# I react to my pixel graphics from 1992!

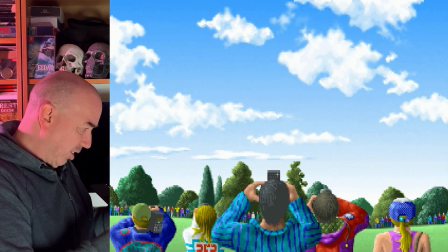Yeah, it's fine. A lot of colourful spectators isn't a bad thing.
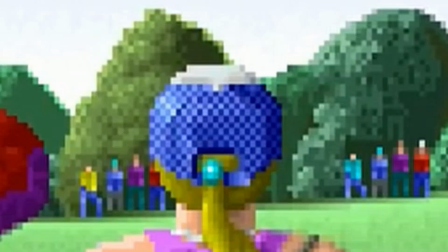And I see I've tried to simulate the mesh of a baseball cap by doing a pixel stipple. And then yeah, the shot of the ball coming down onto the hole. Yeah, pretty happy with that.
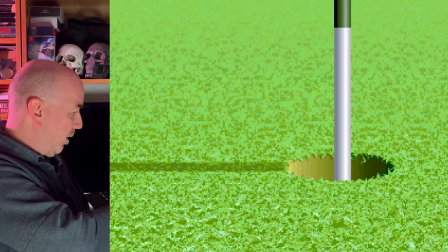I started to get some atmospheric perspective, you know, making these trees in the distance a lot more desaturated, and finally just sticking to one range of green colour.
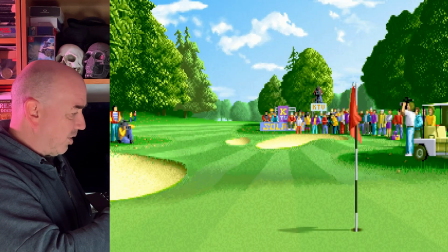And again, I can't remember if I used the same graphics, the same sprite frames as the shot of the golf ball going through the air.
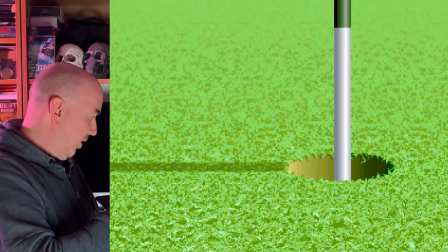I can't remember, but maybe I drew new ones for this because it rolls around.
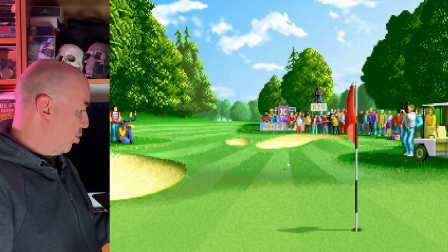Again, back in those days with pixel graphics, it's just literally drawing stuff frame by frame, not really much automation. Yeah, just drawing a new graphic for every frame, and that same background from the previous shot before one,
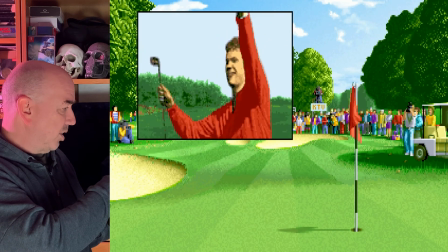with some digitized real footage that again I've had to tint.
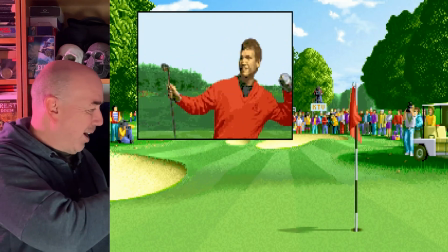And yeah, that's our final shot. Our happy golfer. he's got a hole in one. Yeah. Yeah. Okay, so thanks for watching.
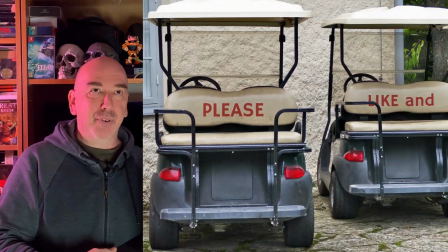Yeah, I really enjoyed sort of going backwards 33 years and like looking at my old graphics. Yeah, I was only doing pixel graphics for a few years after that. I did get a little bit better, but yeah. No, At the age, yeah, I was probably about the age of 19 or 20 when I did that. So yeah, really happy. All right, everyone. I'll see you for the next video. Thanks a lot. This is Blizz. See you later.